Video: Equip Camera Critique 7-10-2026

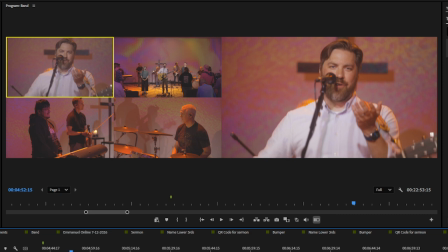(12:41)
the first song, and it will almost inevitably be whoever the worship leader that is listed in Planning Center.
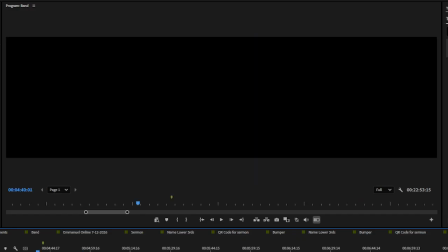(12:48)
So keep that in mind. See right here. So we weren't ready because we were on Sarah Beth and not Dan.
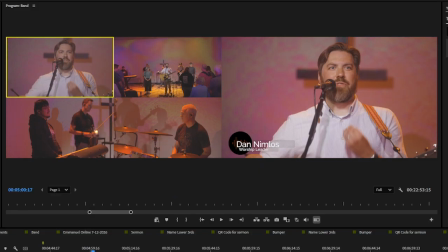(13:00)
Let's close this other project. Close this project. Oh no, we leave that one open.
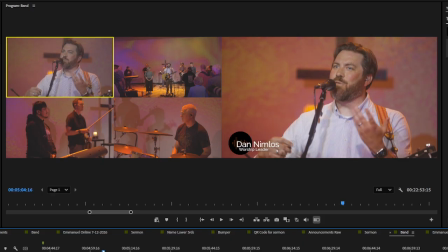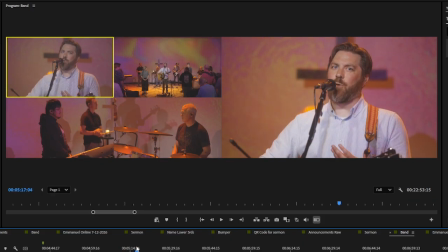(13:15)
Good job keeping him in the center there.
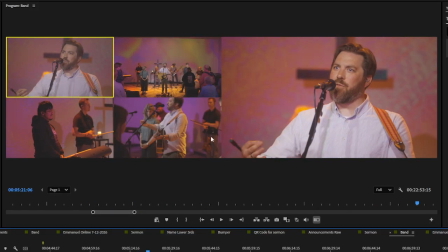(13:22)
We weren't quite ready yet, but the second perspective is great.
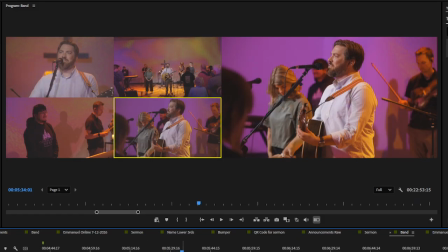(13:26)
Got to use that a little bit.
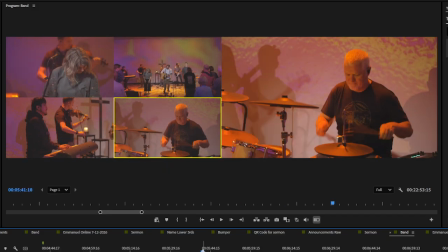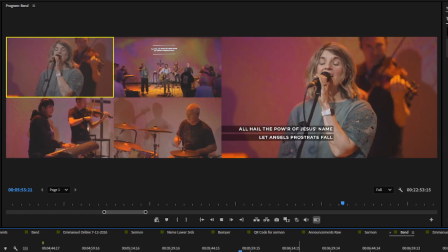Let's turn off the lyrics here so we can see this. All right, so with Sarah Beth here,
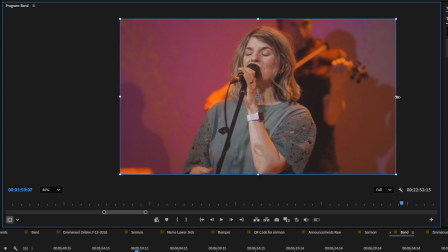(13:49)
this is she's a little too close to the center. I would prefer
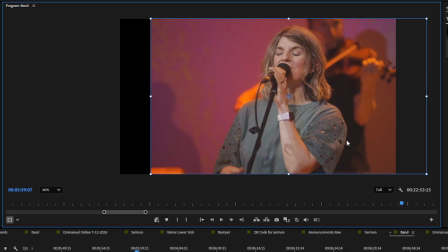(13:59)
she was over here a little bit and a little bit more of a straight on shot, maybe. Maybe not straight on. But the shot just looks a little bit extra boring when she's in the center.
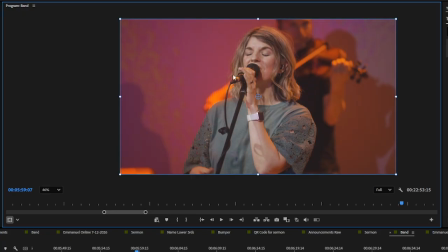(14:14)
She's actually moved to the left a little bit more than the center. Like her whole body is further into the left, so it actually adds tension to the shot.
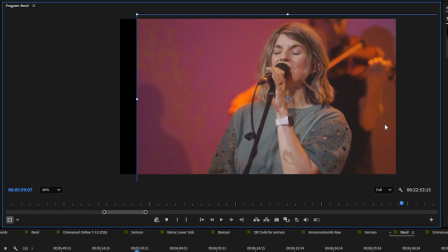(14:23)
So we want to probably, even to the right just a tiny bit, will feel better.
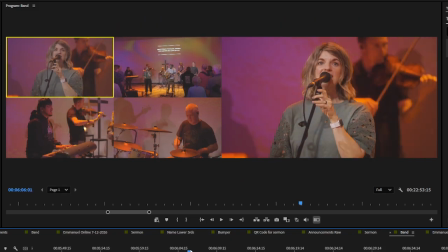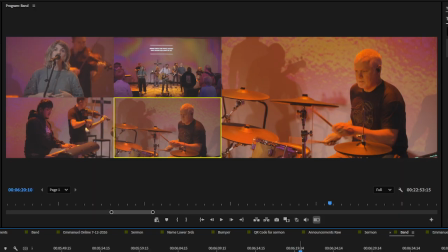(14:39)
Good shot of Eric. Good shot of James down here as well. I like the shot.
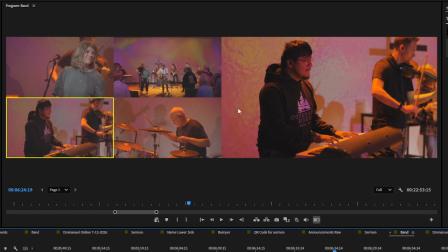(14:46)
There's not all the negative space is kind of like broken up well with Jim over here.
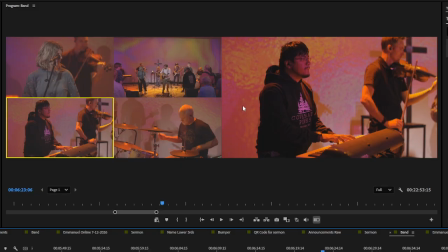(14:59)
He actually could be a little bit to the left, a tiny bit, but that's
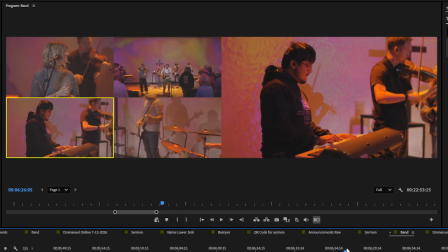(15:05)
Yeah, we're talking granular problems here.
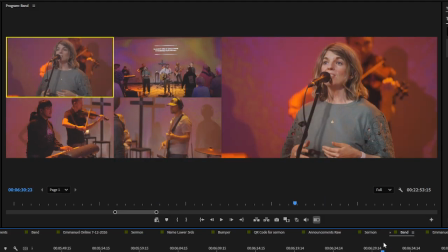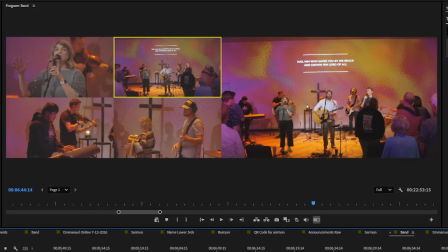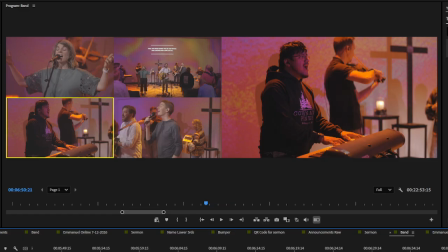(15:20)
Oh yeah, I love it when we catch James singing.
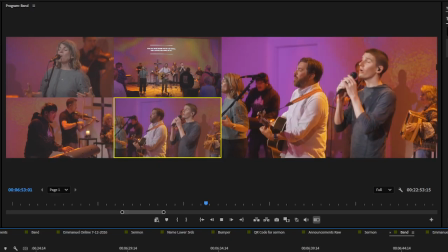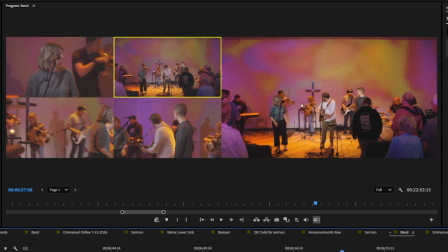(15:29)
We had a really big band this week too, so that makes things extra fun.
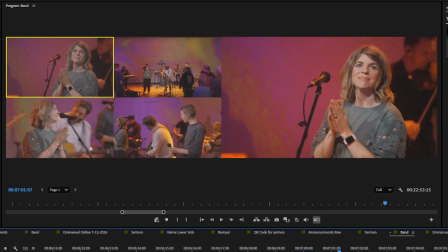(15:33)
So we can find little pockets of stuff.
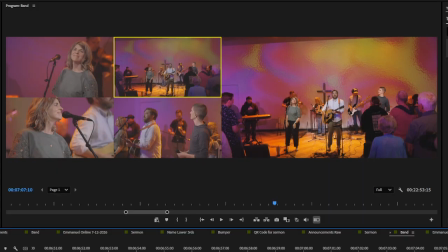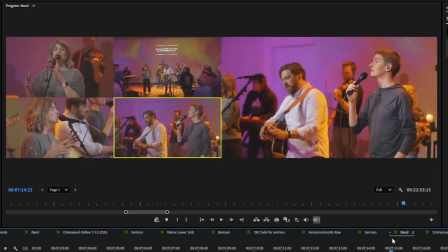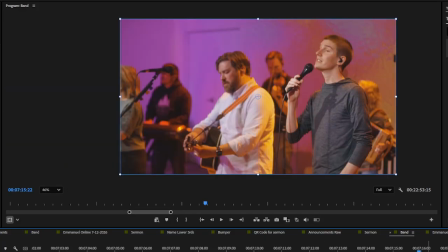(15:53)
I like the double perspective of Sarah Beth here. I like these shots here,
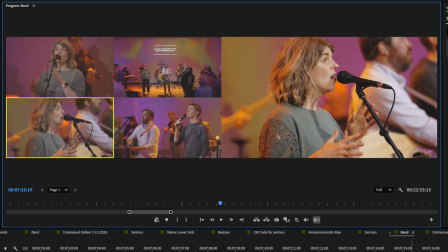(16:03)
especially if a floating camera is grabbing somebody who is singing, and we can get that nice close up. That always looks good. That always feels good. It's a perspective that yes, we don't get if we were in the room, but it does feel like we're up close and personal.
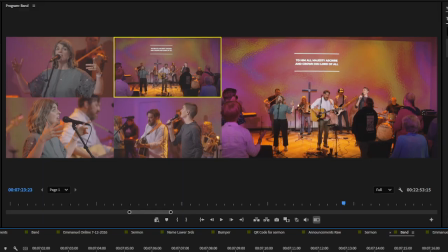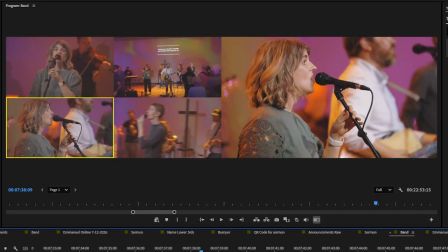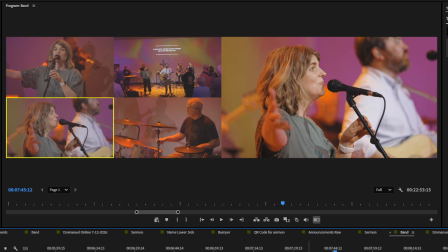(16:34)
So camera 3 has actually been on this for a while now. So keep in mind, again, I said it with the last one, the worship leader camera is taking care of the worship leader shot. So we want to make sure that